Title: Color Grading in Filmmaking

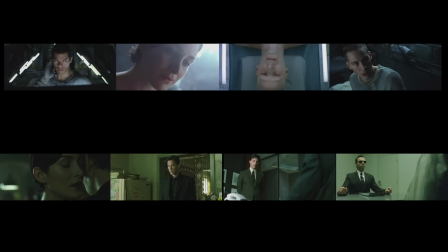(0:00)
This week we're going to start with how I colour grade a typical shot, and then look at the creative application of colour effects in cinema.
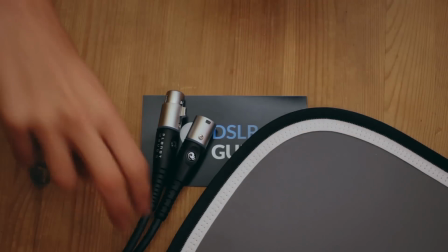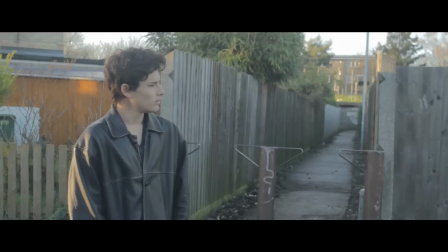(0:13)
So I usually go for quite a neutral look, and in the last year I've come up with a default grade that I've used on pretty much every project.
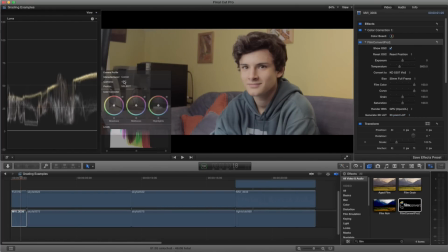(0:22)
Here's how I do it. I bring in the Film Convert plugin, select the camera and the picture profile that I was shooting on,
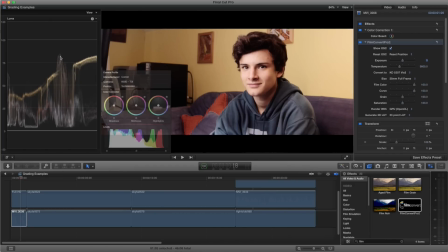(0:28)
and then looking at the waveforms on the left, I can see that the skin tones are about here.
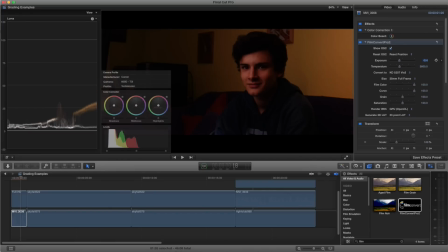(0:33)
So changing the exposure, I can find that midpoint between too dark and too bright.
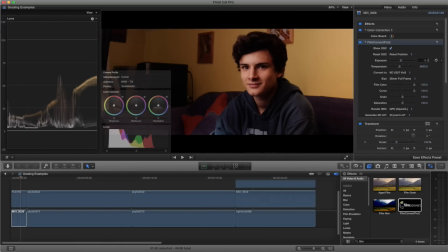(0:39)
For this kind of thing I'm probably going for between 50 and 70 IRE.
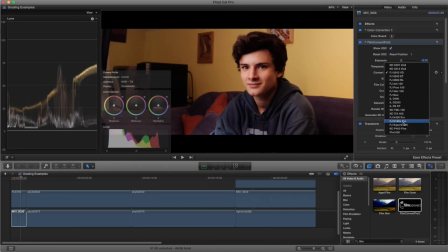(0:43)
Then I choose a film stock to emulate, of which there are plenty of different options.
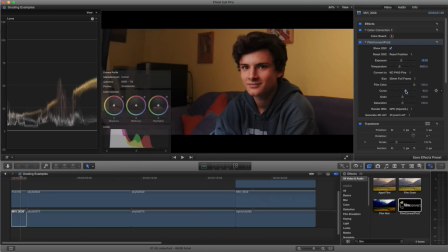(0:48)
Next, I'll reduce the curve setting until I'm happy with the contrast levels, depending on the scene and the look we're going for. I also check my colour temperature. In this case, it was a bit warm, and I then added a touch of saturation.
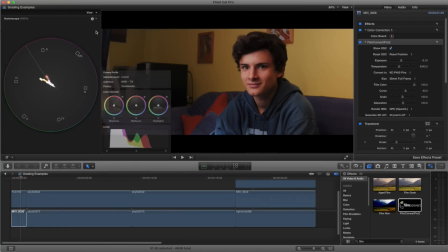(1:01)
But we really shouldn't rely on our eyes. The best way to analyse colour is to use a vector scope and a waveform.
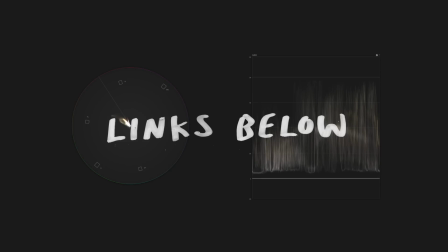(1:09)
I'll embed a great video about scopes on the blog post in case you need an introduction.
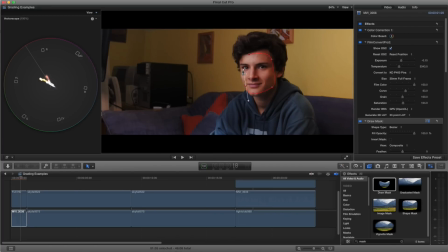(1:14)
So I mask out the skin tones and then look at that line, which is the flesh tone indicator,
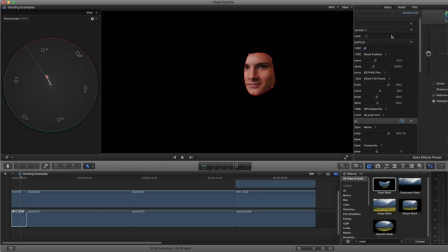(1:19)
to see that right here the skin tones are pushing too far towards red. So I add a bit of green to the highlights until the colour is sitting right on that line. Now this is really important if we're going for a natural look. It means there's no red or green tint in the skin tone, and this works for all ethnicities, by the way.
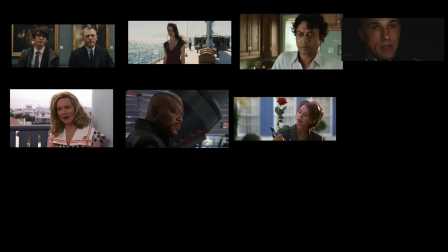(1:38)
So the majority of shots in the majority of movies are pretty precise about the skin tones being right on that line.
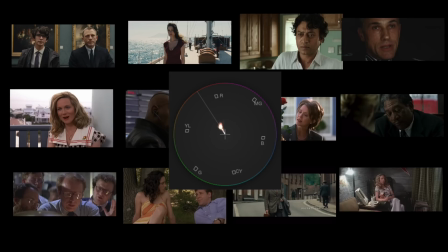(1:45)
And you can see it for yourself if you bring some screenshots of movies into your editor.
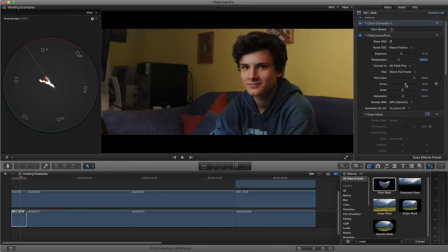(1:49)
So with a few final tweaks of colour temperature and contrast, that's my typical process I use for almost all of my neutral looking shots.
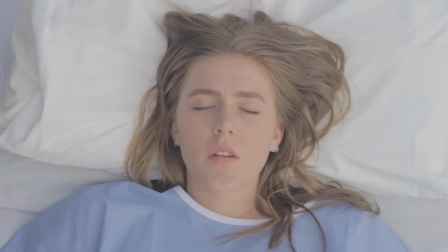(1:57)
Here's some before and afters. Now if you've been watching this channel for a while, you'll know that I've been using Film Convert for ages.
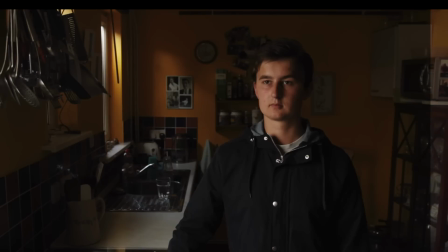(2:03)
But I do just want to make it clear and be honest with you that very recently I've started being paid by them
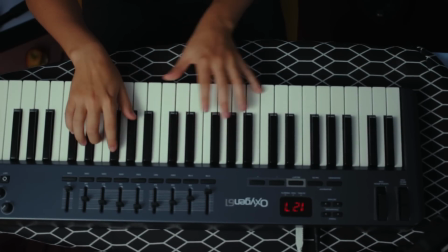(2:08)
when people purchase the plugin with the code DSLRguide for 10% off.
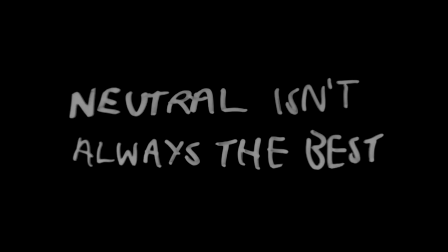(2:13)
So just so you know. Now, this neutral daylight look that we've been talking about isn't good for every single scene.
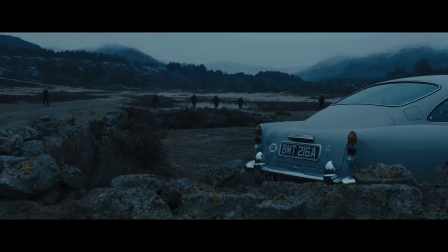(2:19)
Here's a screenshot from Skyfall, a massive blockbuster Bond film. It's fairly dark with blue tones.
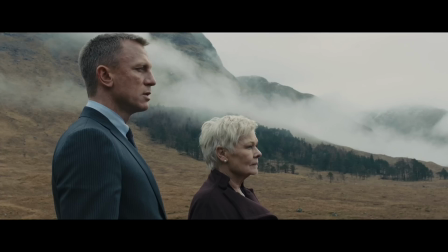(2:25)
To me, the time of day looks like early evening, whereas this one from the same film is clearly earlier on in the day, right?
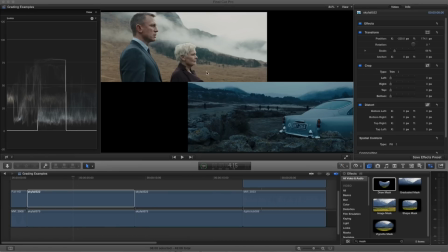(2:32)
Well, looking at the difference between the two shots and how they register on the scopes,
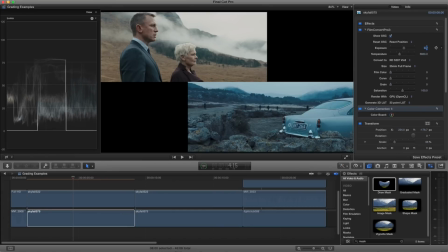(2:36)
we see that we can match them by increasing the exposure slightly, warming the colour temperature a fair amount,
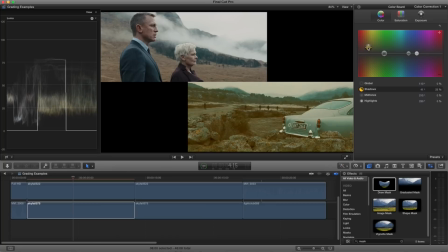(2:42)
and going over to our colour board or colour wheel to add some extra orange into the shadows. And finally, getting a slightly flatter look by increasing the shadows and the midtones a bit.
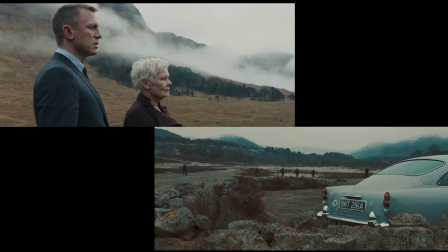(2:54)
So now those are pretty much matched, and it looks like they both could have been shot at, say, 11 AM.
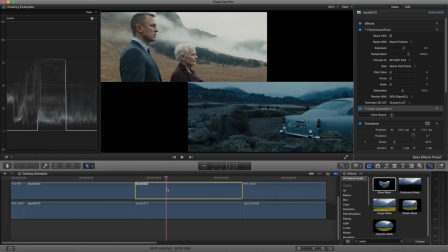(2:59)
We can make them both look like they were shot at dusk by taking the original daylight shot,
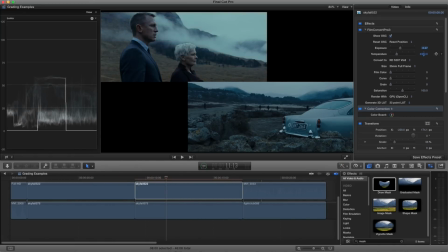(3:04)
darkening it slightly, cooling off the colour temperature and dropping the saturation a little bit. And then we head over to our colour board to add some extra blue into the shadows. And now I think that would cut pretty seamlessly with the original shot from the film.
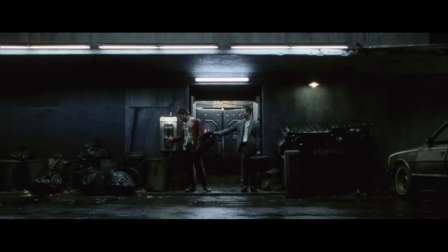(3:19)
So how far can we take this? Well, here's a frame from Fight Club that feels really nice and grimy with dark, mouldy tones.
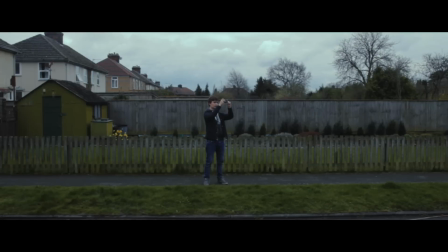(3:26)
But how much of that is down to the grading? Well, let's try and match it with this shot that's completely different.
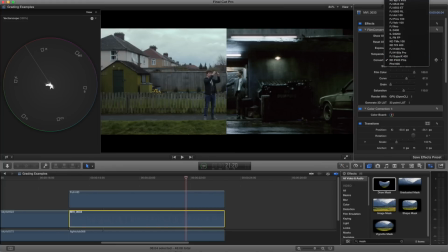(3:32)
I start with my standard grade that I showed you at the beginning of the episode, and then I changed to a different film stock,
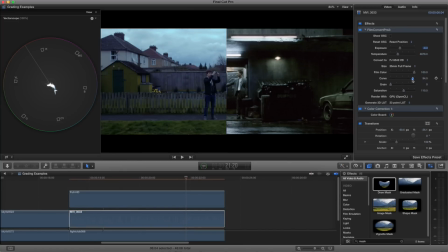(3:38)
and if I cool the colour temperature down, lower the exposure, and add some more contrast, as well as plenty of that fluorescent green tinge, then after tweaking things and going back and forth a bit, dropping the saturation, we can get the skin tones looking fairly similar, and the colour of the ground is close.
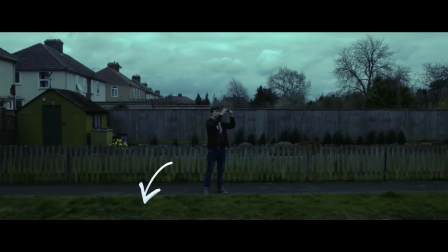(3:56)
But we can still see those rich green tones from the grass, which isn't nearly as grimy as Fight Club's almost colourless roads, wet with rain.
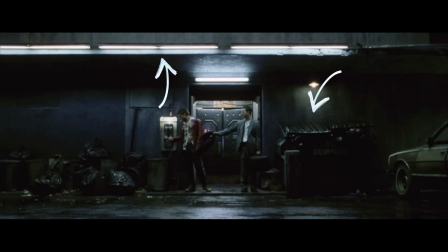(4:05)
We're also missing the fluorescent fixtures, the dumpsters, and the obvious one is that we can totally see from the sky that I was filming during the day. So I really like the colour in this shot, but we can't give all of the credit to the colour grade. It was the location scouting, the production design, the lighting and the costume that really hold the atmosphere of this frame.
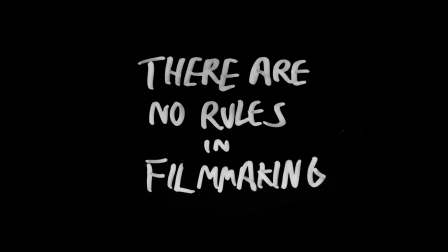(4:26)
However, there are no rules in filmmaking.
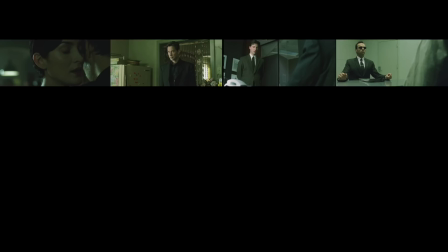(4:28)
For example, in The Matrix they use pretty heavy, unrealistic colour grading in the scenes that take place in a simulation,
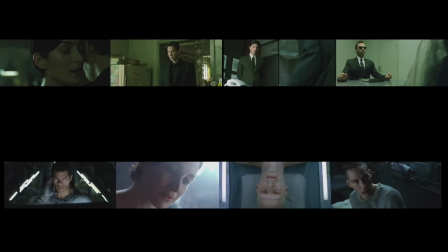(4:35)
separating them from the more natural, slightly blue look of the real world.
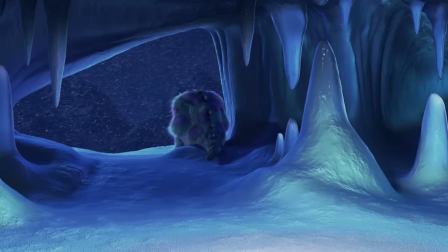(4:40)
Or in Monsters Inc. they use really cold colours for the low point of the film where everything's gone wrong,
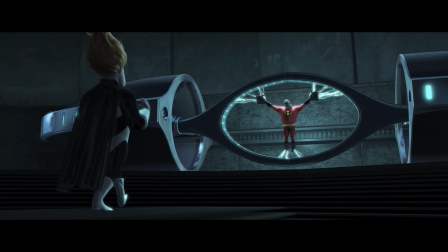(4:46)
and again cold blue colours in a similar moment in The Incredibles.
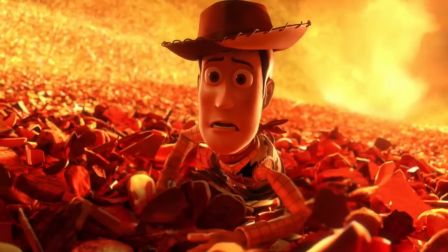(4:50)
But then in another Pixar film, the moment where everything's gone wrong features really warm orange colours, the complete opposite to those other scenes.
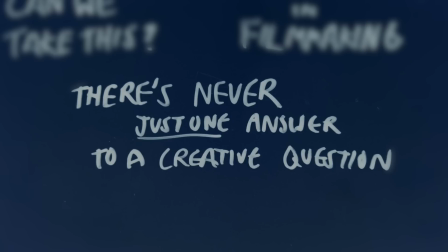(4:59)
What that tells me is that, of course, there's never just one answer to a creative question,
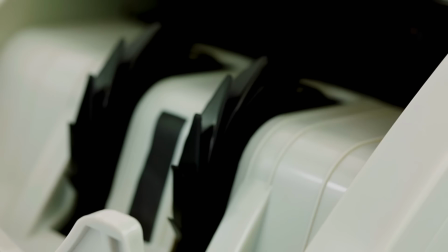(5:05)
and it makes sense that visual emotions can't be fully explained with words, saying that green always means this and red always means that.
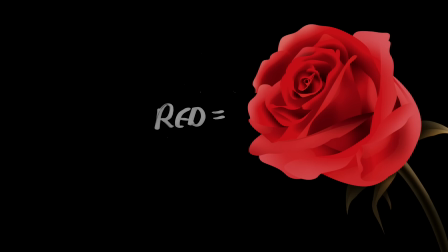(5:13)
So I suppose we have to look at the colours we see in paintings,
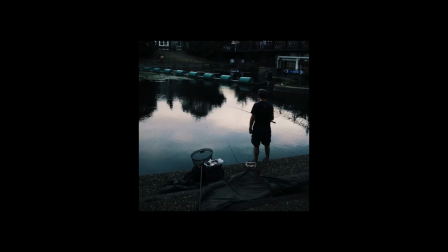(5:16)
films and photographs and try and draw inspiration from them when we're putting together the colour palette for our own films.
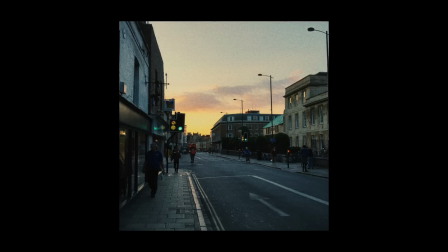(5:24)
My name's Simon Cade, this has been DSLR Guide, and I'll see you next week.